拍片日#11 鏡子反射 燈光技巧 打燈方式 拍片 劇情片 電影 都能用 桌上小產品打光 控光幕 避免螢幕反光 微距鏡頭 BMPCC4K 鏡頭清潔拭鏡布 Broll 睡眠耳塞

Hi!My name is Kai Ewan今天要來跟您分享一下拍片日常那我們今天要來拍出一個小小產品的影片產品的細節這就是我們的睡眠耳塞AmazeFit那這個耳塞就是小小的一個小盒子然後迷你的小耳塞在耳朵裡面那我們今天要先來從燈光開始
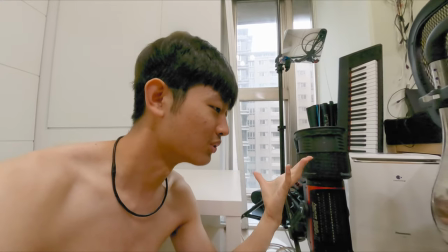[0:18]
那我們一樣就是持續玩鏡子而且我們要用一盞燈就是打所有的東西但這個產品小小的在這個桌子上拍攝
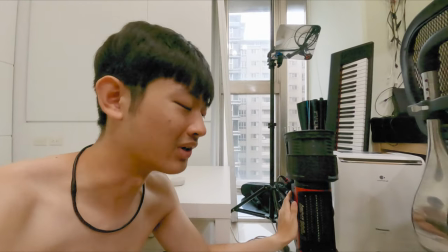[0:25]
所以也其實不用打太大的場景所以一盞燈是OK的那就是一盞300D往上打飛到一個鏡子
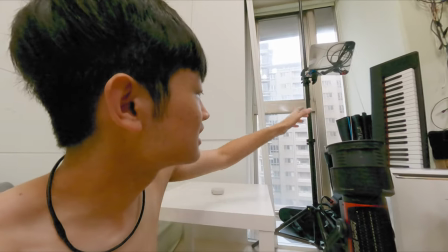[0:33]
反射到我們的產品上面那這樣子打其實就是我不用把一個300D
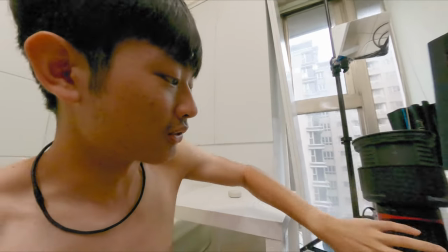[0:39]
飛到這麼高的地方我其實只要反射到這裡那我300D其實還在地上就是用一個C夾夾在燈夾上面
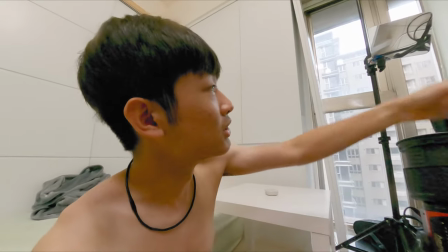[0:47]
這樣子真的是非常非常的方便而且不用飛到這麼高也操作比較方便
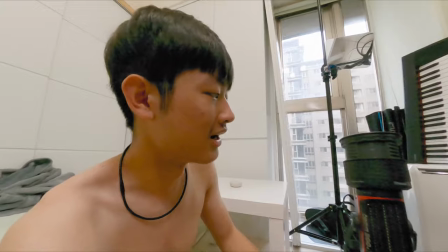[0:53]
就你可能需要Spot啊或者是Flood你就可以輕鬆的來調整
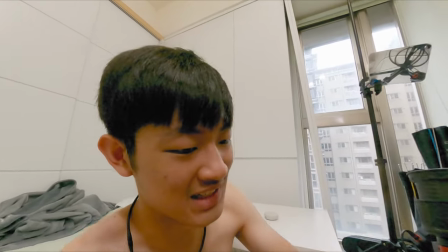[0:58]
飛到上面你就還要再把它降下來你調整完在身上去
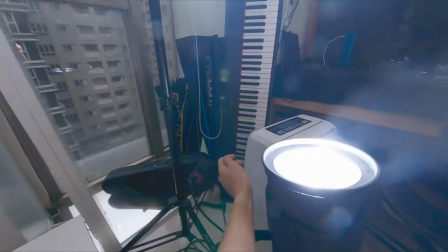[1:02]
會花比較多時間那我們接下來就要來調整鏡子的角度
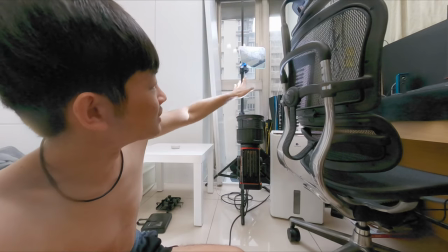[1:09]
因為我們現在飛上去就是主要是打天花板就是一道光束打天花板那天花板就是一個柔和的光線
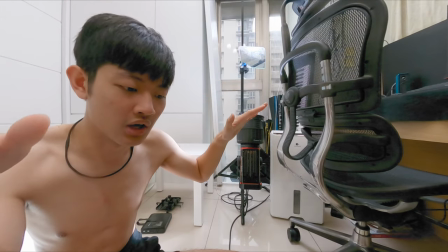[1:16]
因為天花板是白色的就是有點像是一個空光木在頭頂上的概念
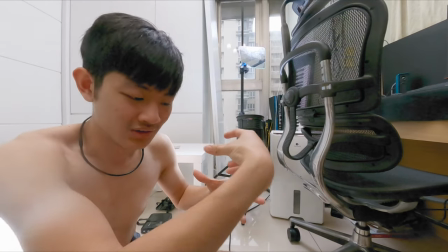[1:20]
那鏡子呢就是一個硬光讓很硬的光直接打到那個產品上面
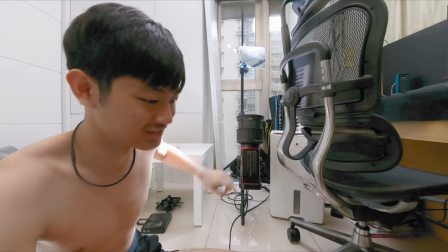[1:26]
然後我們直接來調整角度啦
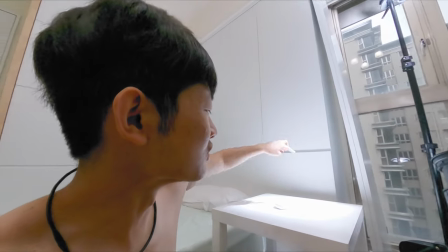[1:31]
OK 完成那我們鏡子已經把它調整到我們照做到物體表面
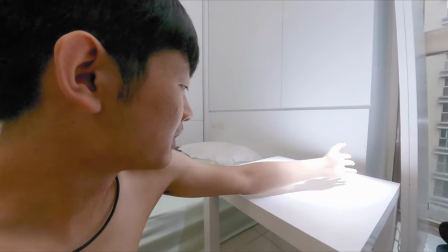[1:35]
那其實我們的光線是有點偏向左邊的就是這邊比較暗
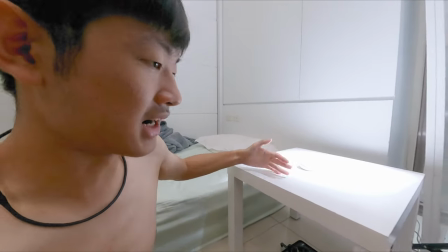[1:41]
那這邊是主要的光源那這邊也比較暗就是讓有一點層次
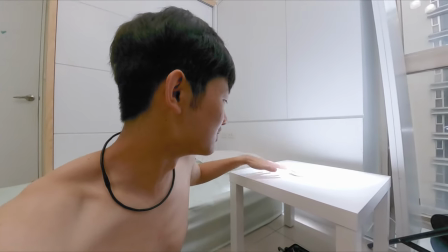[1:45]
就是有點淡入淡出的感覺就是有點像是暗角的概念
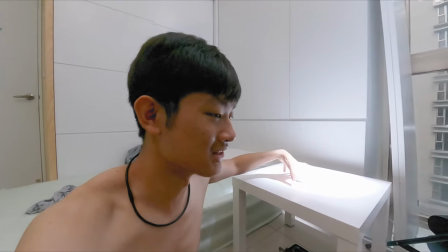[1:51]
就是直接打出暗角的概念就是邊緣是暗的然後中間比較亮就是有一邊比較亮有一邊比較暗
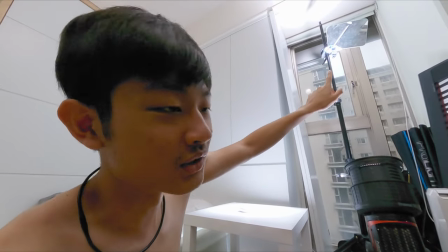[1:58]
就這樣子那鏡子架好角度之後就是它照到的範圍是一樣
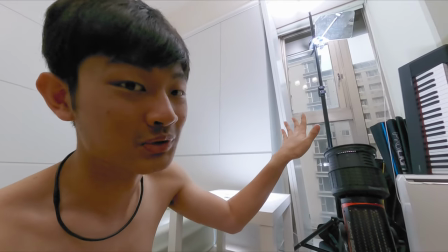[2:04]
但是你可以用燈就是偏左偏右或是Tilt Up Tilt Down來調整鏡子的照射的
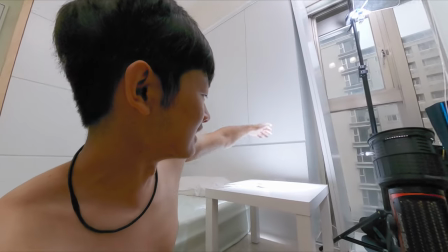[2:13]
角落吧就是你可以照射比較偏左邊的鏡子然後它就會呈現有一種淡入淡出的感覺這很神奇
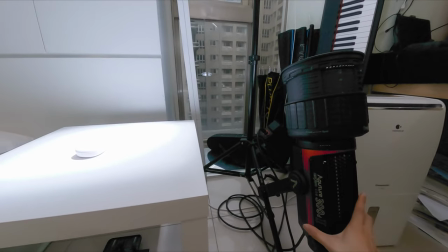[2:21]
就像是我現在如果鏡子不動的話然後燈就是Tilt up,Tilt down
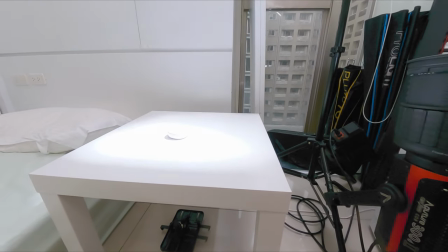[2:25]
然後我們的光線就會非常神奇的變化就是有一種限定範圍
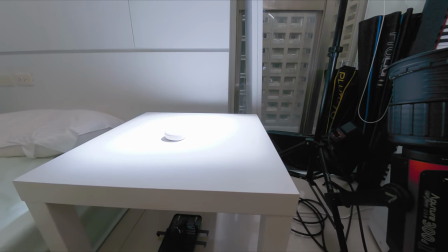[2:30]
然後的Fail就是調整光線的漸變嗎這很神奇的變化
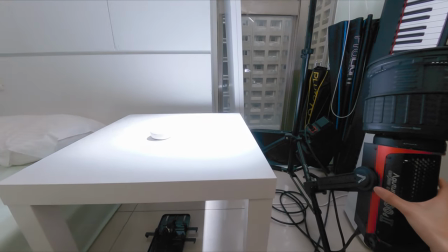[2:37]
那一樣鏡子不動我們的燈偏左偏右效果也完全的是很神奇的變化
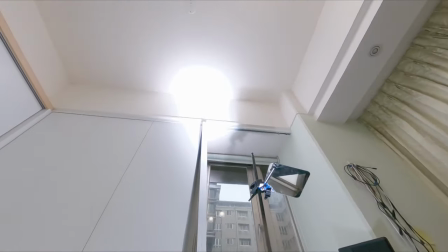[2:43]
就變成你偏左超過某一個範圍沒有照到鏡子的話它就只剩天花板的柔光達到我們產品
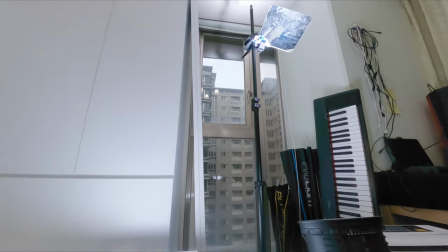[2:50]
那就不會有那種硬硬的光線它就是一個局限範圍但是你又可以調整這個範圍光線的位置
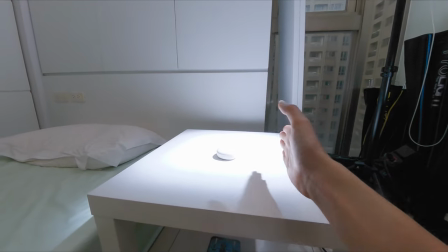[2:58]
就很神奇而且是可以控制光線的大小
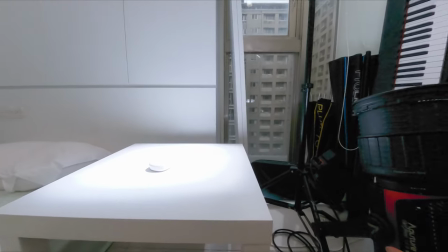[3:01]
就大小就很神奇我覺得很特別的一個控制光線的方式
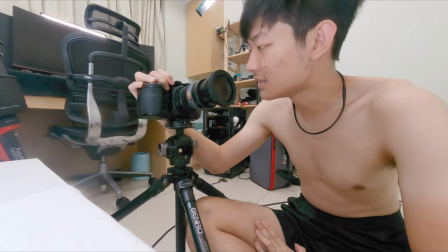[3:07]
OK那燈光打好之後我們就可以開心拍攝我們的產品啦那今天一樣用我的BMPCC 4K加上我們特別一點的鏡頭這一支是70SIGMA的神奇微距鏡頭它可以在70端的時候你可以有22公分的超近對焦距離如果你用70-200的話你最近對焦距離在70端的時候是1.1公尺吧一點多公尺但是22公分是真的是是焦平面22公分喔所以你幾乎是把物體貼到鏡頭前面來拍攝而且是在70端真的是非常非常厲害這拍微距真的是超好用那種拍攝商品的話我們就需要把上面的油霧啊指紋跟灰塵把它清理乾淨那我發現一個超級好用的試鏡布雖然它有點貴它要一百多塊的試鏡布但是這真的是超好用它就是可以把灰塵跟油污擦得非常非常乾淨我已經用了這個試鏡布一陣子了我真的非常非常推薦